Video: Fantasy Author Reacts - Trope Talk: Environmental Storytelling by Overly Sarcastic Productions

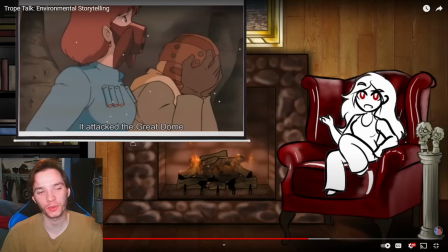[29:39]
I don't know, it's a hard one to tell because when we talk about like, especially Miyazaki, it's like that's kind of his thing you know um and then it's hard to do it with like to visualize it through you know novels as as i like to use as my examples um so obviously
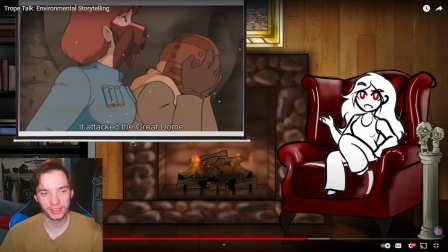[29:59]
red can't really pull from novels for her for her examples because the visualization is much is always better than And, you know, it just helps convey things much better than just saying them. Whose entire goal is studying it.
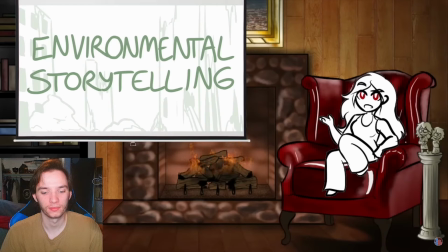[30:16]
Most stories that put a lot of effort into compelling environmental storytelling are still using it as a backdrop for the more central character drama that takes place in it. And with this in mind, when this concept kind of started taking over my writer brain, I wanted to check an example that was kind of lingering in my head the whole time I was thinking about this.
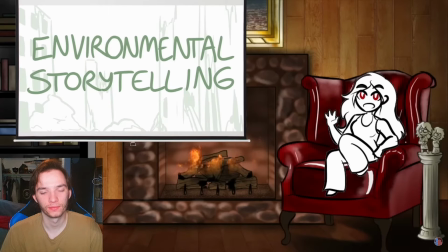[30:31]
Something very illustrative that I had just not watched from this perspective before. That's something being Arcane.
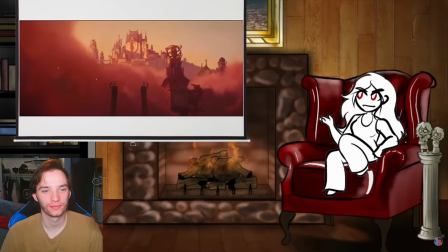[30:37]
A story very overtly about class struggles in the gulf dividing the idyllic, shiny city of Piltover from its own seedy and neglected underbelly of Zaun.
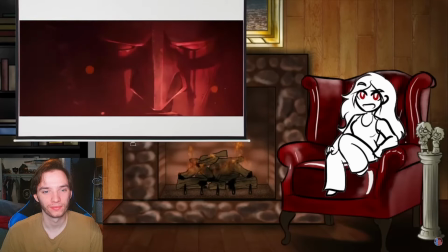[30:44]
Now, Arcane is a show I absolutely love, and I feel like every time I rewatch it, I find a completely new perspective to be impressed by.
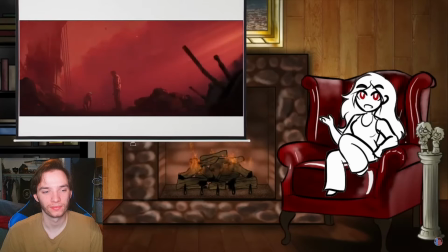[30:51]
But this one was pretty simple. I wanted to do something I normally never do, and pay special attention to the backgrounds.
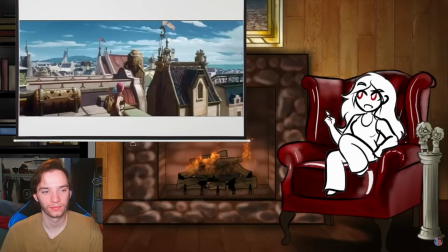[30:56]
And by the time I was six minutes into the first episode, I already had like an entire page of notes. The first big shot of Piltover establishes the visual personality of the city extremely efficiently.
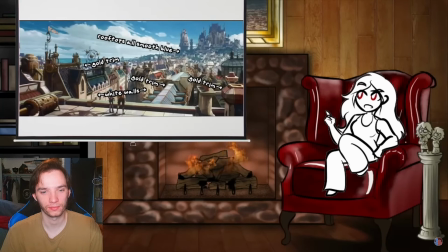[31:05]
Clean white walls, uniform blue rooftops, gold trim and highlighting on absolutely everything, got a couple airships for that classy steampunk fantasy flavor. There's even a big astrolabe-looking thing in a giant greenhouse to show that this is a city that has big public works that may or may not serve a purpose.
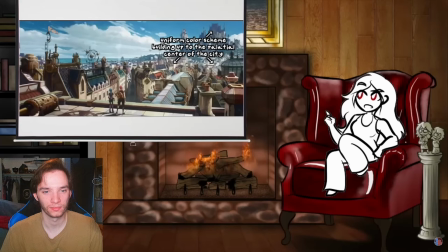[31:20]
The whole city is uniform white and blue, and it's built like the foothills of a mountain, slowly piling up towards the squeaky-clean town hall.
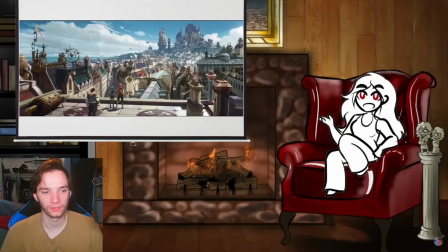[31:27]
And just in this first scene, there's things to notice about the way our kid heroes are affecting the world around them.
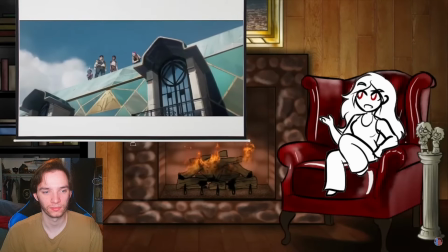[31:32]
Vi's rooftop parkour bends the gutter she lands on, introducing an imperfection into an otherwise perfect picture.
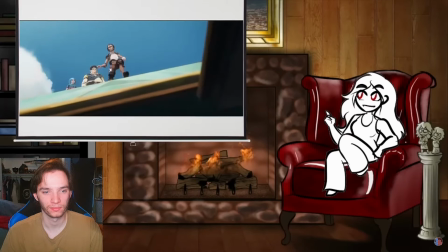[31:38]
And if that doesn't just sum up the way Piltover sees Zaun and everything from it, it does, it does do that.
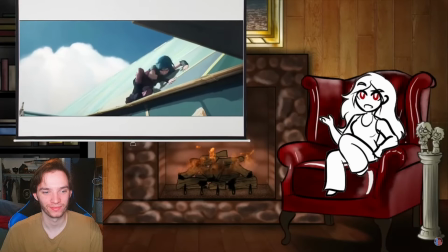[31:43]
It's clear these environments are not meant for this kind of wear and tear, and since they show no signs of that wear,
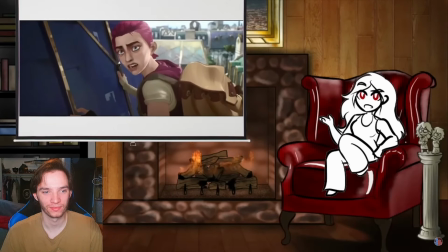[31:48]
that tells us pretty efficiently that what these kids are up to is not what generally goes down in this neck of the woods.
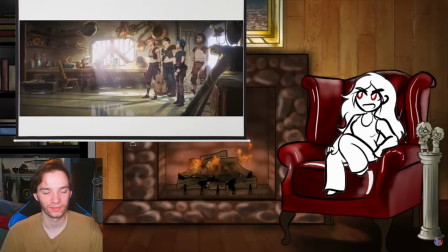[31:53]
And then, as a personal treat to me, the very first thing our heroes do at this point is explore an extremely cluttered interior environment looking for things to steal.
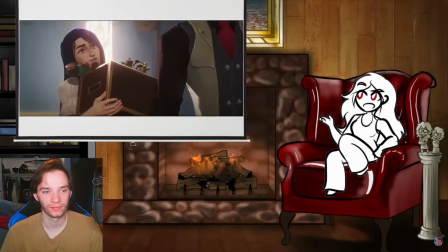[32:01]
As we learn an episode later, this is the dorm room slash workshop of Jace, but before we even see or get to know him,
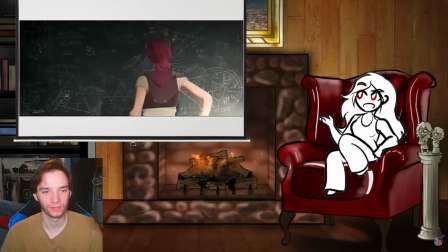[32:07]
the room's layout and arrangement, or lack thereof, tells us that whoever lives here is really singularly focused on their work.
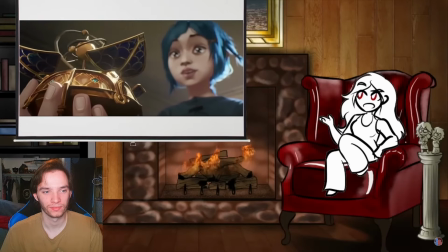[32:13]
Even just little touches, like every book on the bookshelf being at a funky angle,
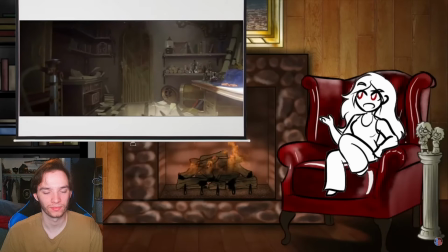[32:16]
like they've been taken out and put back in haphazardly, tells us that their owner cares more about what's in the books than about arranging them nicely.
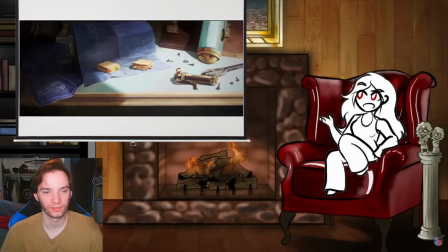[32:22]
Complex machinery is shoved haphazardly under the desk, a full sandwich weighs down a blueprint, And the whole time,
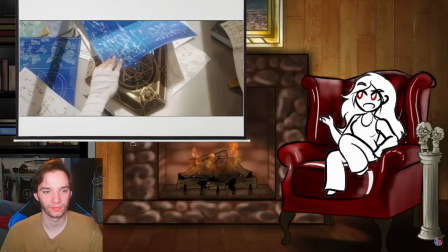[32:28]
the kids rummaging through the room are marveling in near disgust at how much stuff there is.
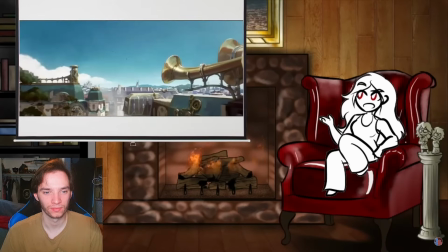[32:33]
This is a treasure trove beyond anything they've ever seen, and when we see them make their escape, it gradually becomes clear why.
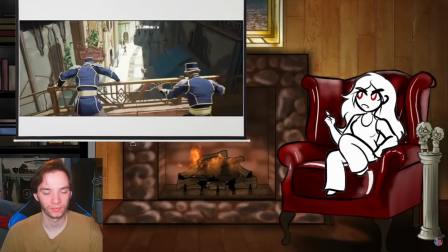[32:38]
The environmental design of the streets is pretty basic. Walls, gutters, some more of that piltover gold trim and immaculate cleanliness.
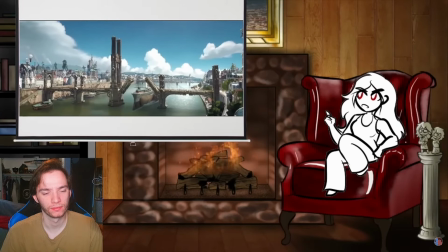[32:44]
But as soon as they get across the river, we see things start changing. The gold trim is still there, but the alleyways are narrower and darker.
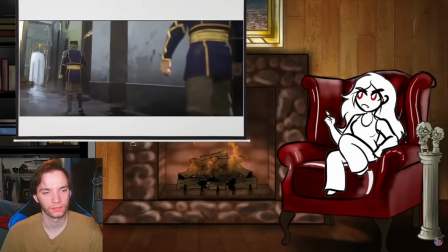[32:50]
The white paint on the buildings is flaking in places. The streets are still tiled, but now they're puddly with debris piled up in the corners.
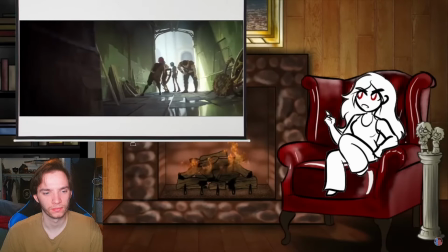[32:56]
Our kid heroes escape down a sewer pipe, and when they emerge back onto street level, the vibes where they are have become completely different.
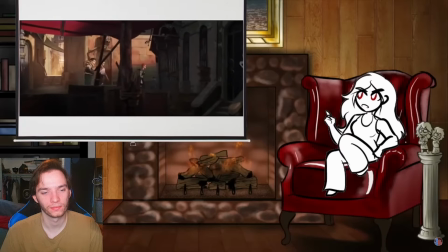[33:02]
The paint on the walls is spotty and no longer uniformly white. The tile work is uneven, windows are boarded up, glass is smashed, the ground is potholed.
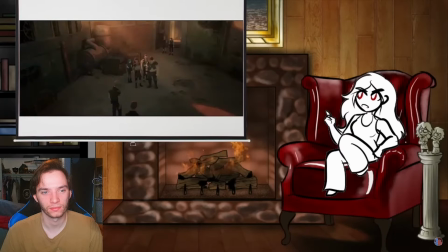[33:10]
Everything is just a little bit crooked and uneven and stained.
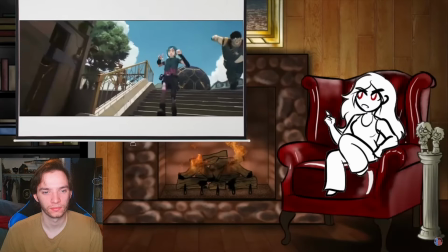[33:13]
The people maintaining Piltover clearly have a vested interest in keeping it pristine and an abundance of wealth and resources to make sure any repairs are barely noticeable.
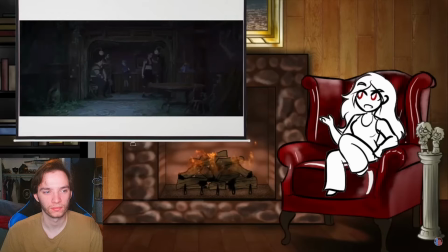[33:21]
But downtown, everything has just been patched up to the point of functionality, and when they descend into the lanes under the city, everything is completely different. It's got the verticality of Piltover, but reversed.
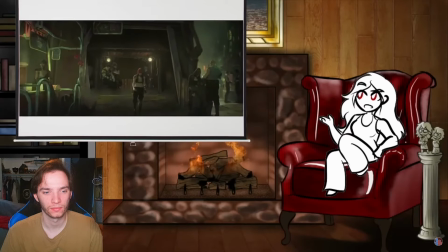[33:30]
Instead of building up into a literal shining city on the hill, it's a whole city of narrow alleyways, crowded and smoky with no way for sunlight to find its way in.
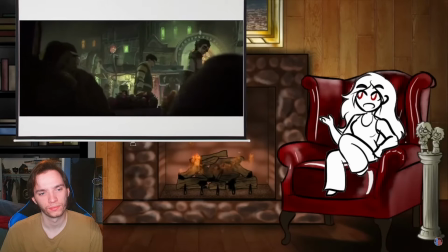[33:38]
It's also much more colorful than the clean blue and white overcity, with more of a patchwork aesthetic that's disorienting on the streets,
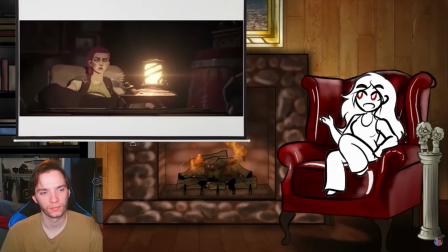[33:44]
but manages to be cozy when applied to the interior of The Last Drop.